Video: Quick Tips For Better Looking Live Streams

60 frames per second is a little fast, it's a little unnatural looking, but it gives you the ability to do slow-mo later if you had a recording and you wanted to slow it down in post or something like that. But for the most part, 30 frames per second is pretty good. Now, the rule of thumb is your shutter speed is always twice your frame rate. So if I'm shooting at 30 frames per second, my shutter speed is at a 60th of a second. And that's where I leave it. It stays right there. The rest of my exposure is all controlled by my aperture, my ISO, and the output of the lighting around me. I'm going to break down my lighting setup in a little bit so you guys can see how I built it up. But for the most part, you want to have lights that are able to adjust in brightness, because that's another level of control for you. And that brings me to the lighting itself. And the way I did this setup was in zones. What do I mean by that? Well, this may apply to you, this may not apply to you based on your situation. I have about 6 feet to that wall. So I know I had the ability to light myself separately than my background. So this is zone 1, this is zone 2. What that allows me to do is completely separate the look. That way I myself can be separated from the background even more if I want it to be, which I totally do. I mean, I have a very busy background back there, but it gives people a sense of my work, and that way I don't have a dead atmosphere. There's like something there. You feel like you're hanging out with me, and you kind of are when you join my Twitch channel. So how did I do this? Well, the theory is if I have no lights on, my camera should go completely black. And that means that the only light that's being captured is the light I'm creating. If you have a picture coming into your camera while you're setting up your lights, it's already including the light that's coming in from your window. So try to black yourself out and only capture the light that you're creating. And just keep in mind when you're lighting to create zones, that the closer the light is to you that's lighting you, the darker your background will be, because your camera is making exposure for the light that's falling on me. This light is about 2 feet from me. That is 6 feet from me. That means that's 8 feet away from there. It's 2 feet from me. Do you think it's the same brightness? No, it's exposing for the brightness at 2 feet as opposed to brightness from 8 feet. And therefore that goes dark, I stay proper exposure. And that's how inverse square really works, is the closer the light is to a subject, the faster it falls off based on your exposure. And now we know how to get a proper exposure. Now, if I shut off this backlight, I should be blacked out.
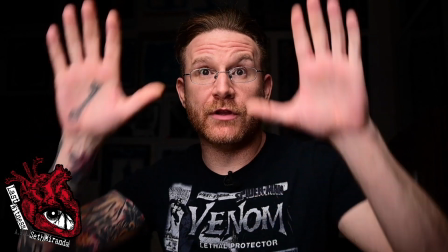Let's take a look. As you can see, totally blacked out. None of the light that I have here is affecting my wall.
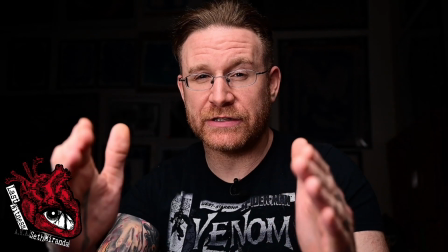And the reason that's happening is when the light is closer to your subject, it falls off faster.
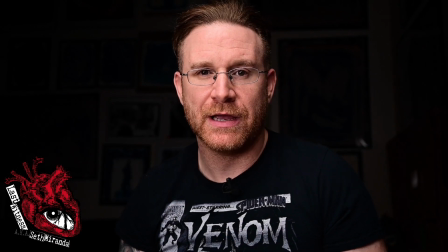That's what we say in photo terms. I'm not going to go into the inverse square law. You can watch the rest of my channel, all the other videos I have on YouTube about actual lighting techniques and light theory and all sorts of stuff like
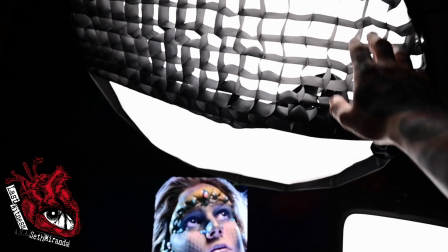that. But right now I have a 3-foot octa with a grid half on it so it doesn't spill to the background,
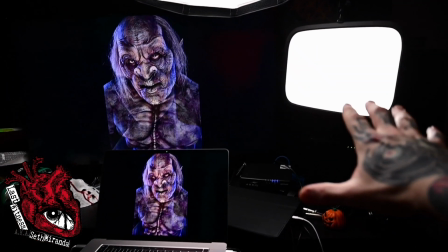and the other half is open because I want that to light my face, and I have a second light that is lighting me underneath to fill in the shadows.
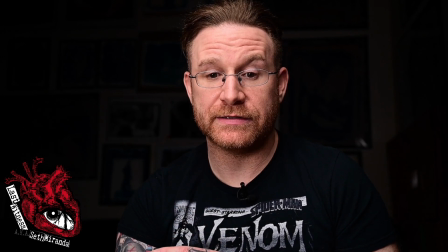Watch what I mean by that. So if I shut off the fill light, you can see that I turn into a way shadowy character,
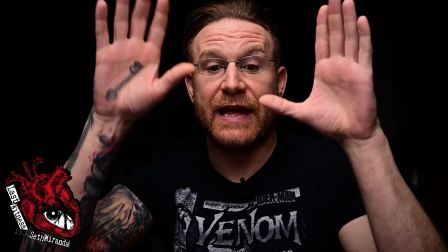but I have this light set up so that there's never ever reflection in my glasses because of the angle of it. You can see it a little bit there, but it's never really showing up too much.
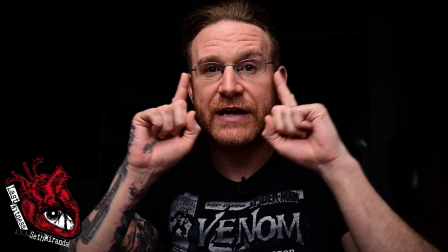And it also gives me a nice frame of shadow to fall off. So now I'm going straight into blackness.
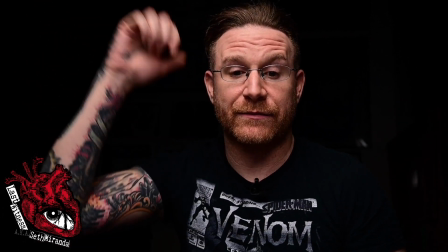That's what I wanted. That's how I started this, and that's what I wanted to happen, because if this started lighting up the background, I'm mixing the zones and I lose control on what I can do back there. Now I put on the fill light over here, which is an Elgato key light, turn it on, and that has dimming controls.
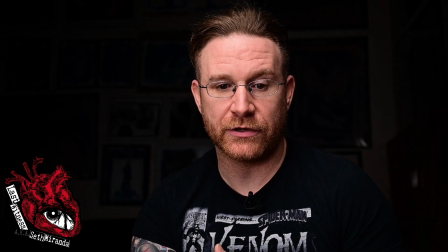So I can actually control how much shadow I get, whether it's all this shadow, completely obliterate myself,
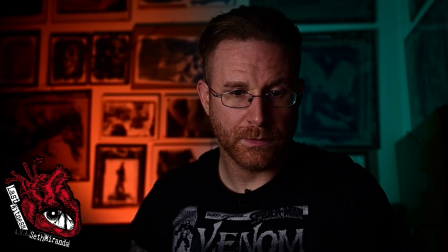or just enough to break up the shadow. And this is what it looks like with just the fill light on.
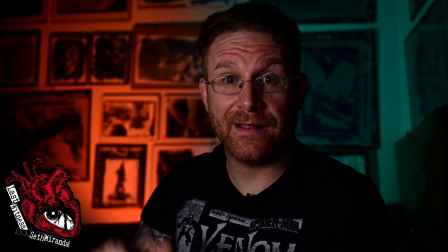And this is a $200 LED panel with a diffuser on it.
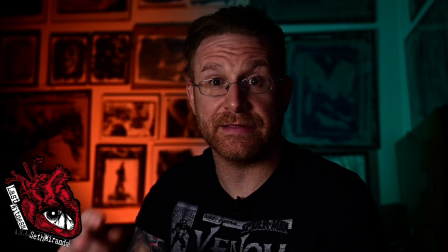And you'd think that this should look amazing, but look, it really doesn't, based on the angle of it, how close it is to me, all sorts of things. You keep in mind that you can accentuate texture really easily with the angle of light. And we can go more into that on other videos on my channel.
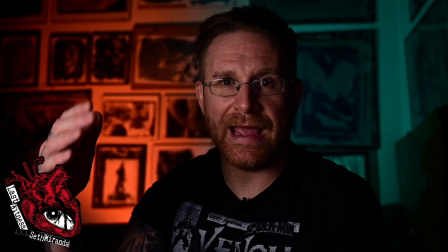But for the most part, this goes to show you that's all about the angle and property of the light, not just buying the most expensive light.
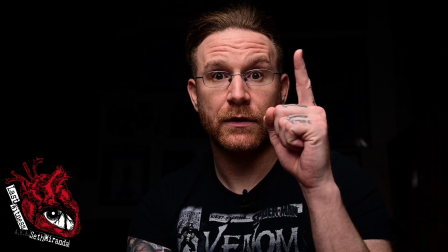Again, you go from just a key light, adding in a fill light, and that's the lighting for me done.
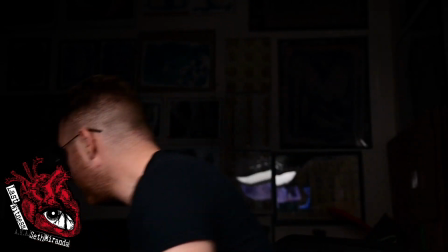Now I have to figure out the background. Well, if I turn this background on and I shut these lights off, I should become a complete silhouette.
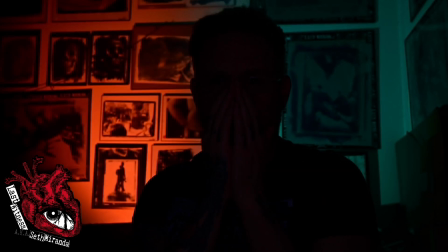And now it's like I'm in the witness protection program, and now it looks like I'm ratting out somebody on Dateline or something, like, yeah, you should have. Like, that's what a silhouette is, right? You can't see what I look like. The only light that you're seeing on me right now is actually coming from my MacBook and my monitor. So I'm okay with that. It's definitely not making that major difference in the image. So I know that I separated my sources.
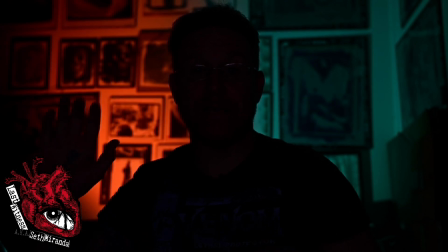I'm completely silhouetted, so I know that none of that light back there is affecting the shot forward, and none of this light that was lighting me was affecting that. That gives me two zones, and that means I can make them look however I want as long as I keep them balanced. Meaning, when I put them together, one isn't brighter than the other.
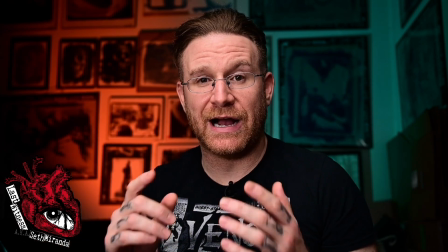They seem like they're on the same level. Nothing's too distracting, because our eyes go to the sharpest and brightest points of an image, and that should be you.
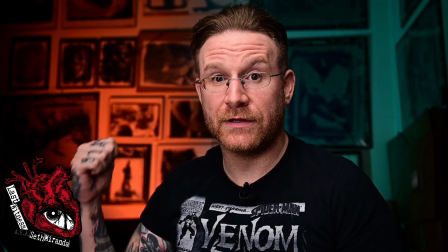Hence, I'm in focus, background soft, I'm brighter, background is just dynamically lit.
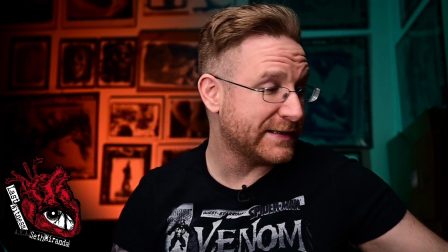In fact, that's not even two lights, that's just one light. All I did was tape two different gels together and put it on top of the light.
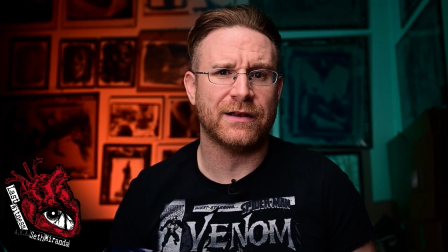So if you don't have money for an RGBW light, get yourself a pack of gels for like 20, 30,
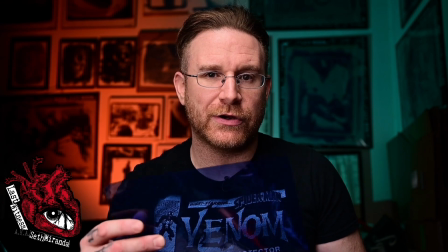40 bucks, depending on what set you get, and you can just create a different background every time.
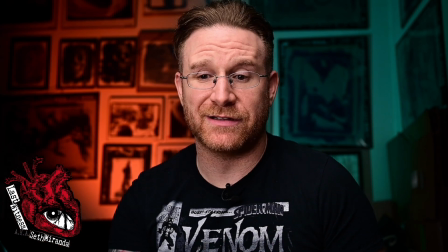You're literally painting your background with whatever color you want, and you can change it based on whatever day it is, whatever mood you're in, whatever stream you're doing.
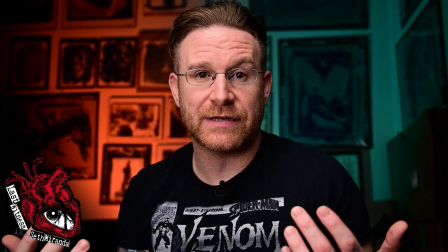Maybe sometimes you want to color code it to the game you're playing. Maybe sometimes you want to change the theme or topic of what you're talking about,
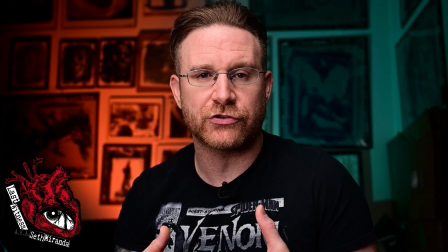and you can change the background. There's all these levels of control that allow you for options to create better content.
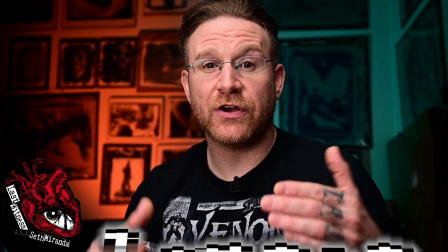And the last thing I'm going to talk about is the lens choice. We talked about a little bit the aperture, right?
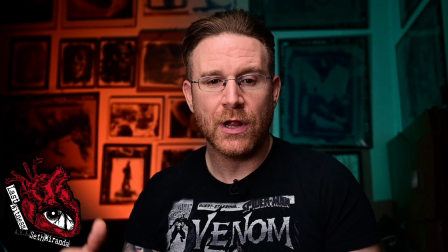That the background goes out of focus, and that's cool. But there's also the length of the lens.
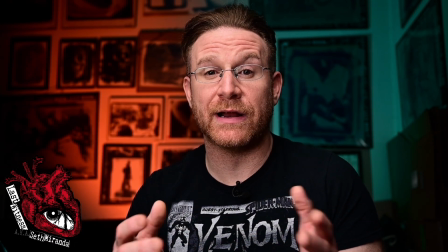This is a 24 to 70 millimeter lens, but right now you're looking at me at 35 millimeters on a full frame sensor.
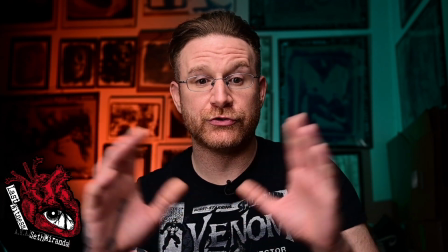Now, if I were to zoom out like this,
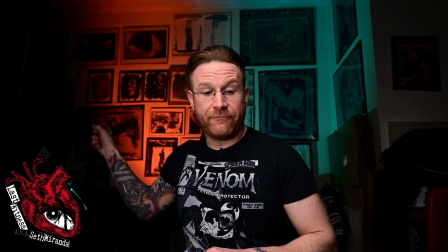you can see where the light actually falls off back here, and it doesn't look as clean, right?
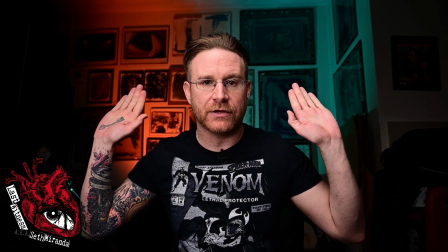The reason I zoomed in was to compress that background to my back. When you guys use longer lenses, we call it compression.
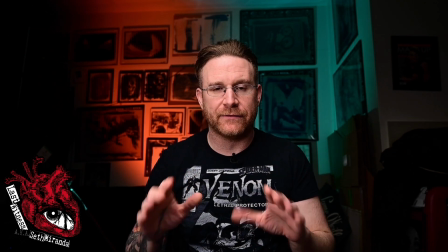It's really about perspective. That's a whole nother thing.
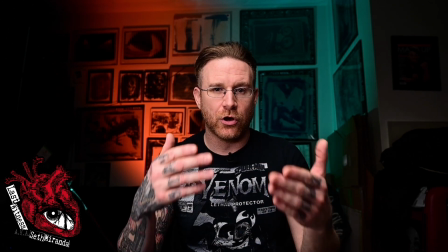All the photo nerds are gonna rip me apart in the comments, but to keep it simple, the longer the lens, the more that background comes closer to the back of your subject.
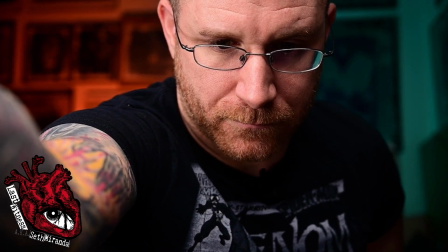Watch. So if I zoom this in, you see how all those picture frames just got a lot bigger?
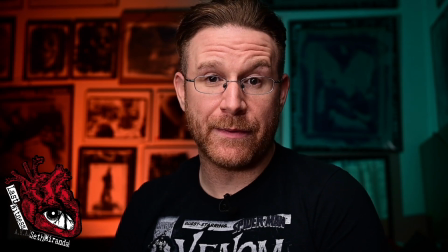That's called compression. And that's with a longer lens. And also keep in mind, I am only about 3 feet away from my camera right now.
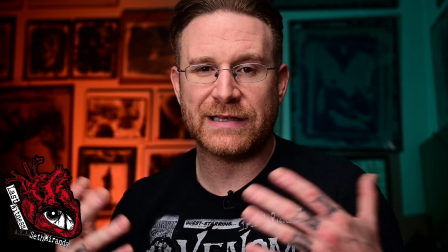So sometimes you think that a lens is too long, but that's not the case. It's really about, in fact, this is a little bit too close.
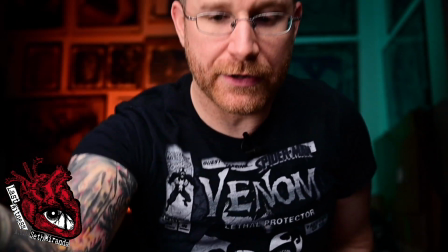I'm gonna back it up. And there you go. I have another choice, right?
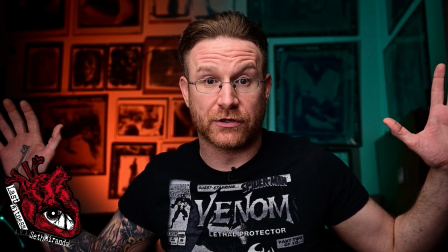I could do a stream where maybe I wanted it wider and I wanted to show a circle of light that's falling off on the corners, or I could do it the way I normally do it,
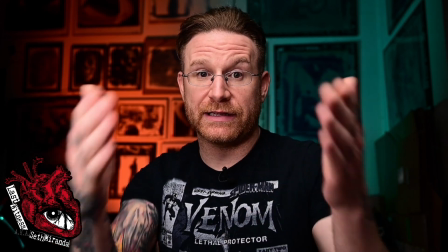like this. Some people like really wide angle looks. Some people like a really tight, stretched out lens so that you have that super compression.
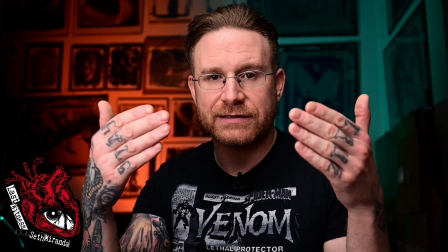It's up to you. The longer the lens gets though, the more out of focus that background will appear to be.
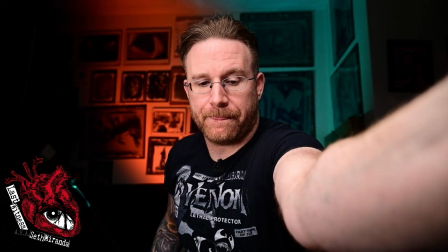If you noticed, when I zoomed out, you see how it's kind of a little sharper back there?
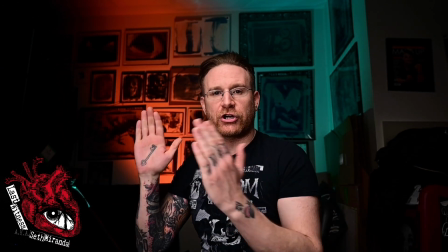Because to this lens, me and this background are closer in zones. Remember the zones from our lighting?
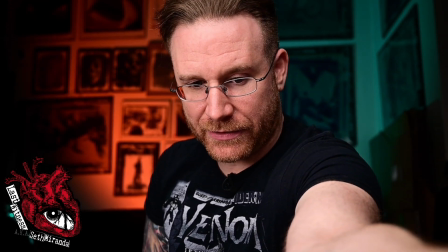Same thing with focusing and perspective. So now if I zoom this back into where I had it, now we're looking at a little bit more compression. I'll go a little bit more than that.
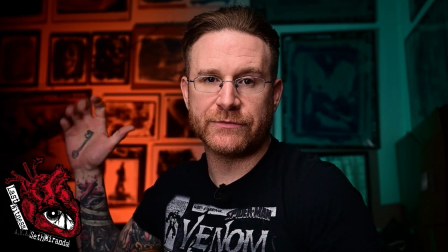And boom. Now I have these picture frames a little bit more of a presence. And if I wanted to,
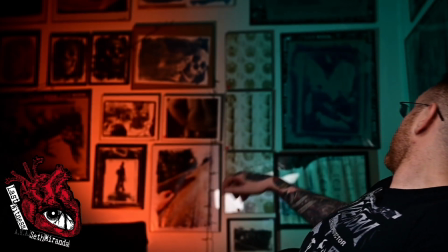since I have face detection autofocus, I could turn away, go like this and point to something and my background comes into focus.
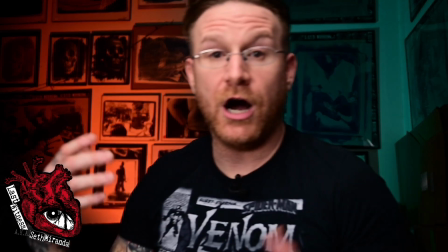Now you see how I have this right here? That's the reflection of my lights. And I was really worried about that when I was setting this up.
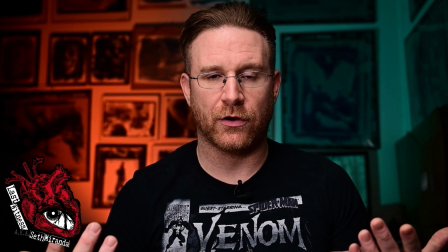And then I realized, oh, I'm just gonna block that all the time anyway. So who cares if that has a reflection in it?
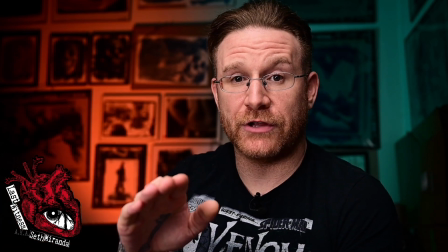They'll never know, but I mean, now you do. Let's talk about focus though, because the face detect autofocus, you might not have face detection.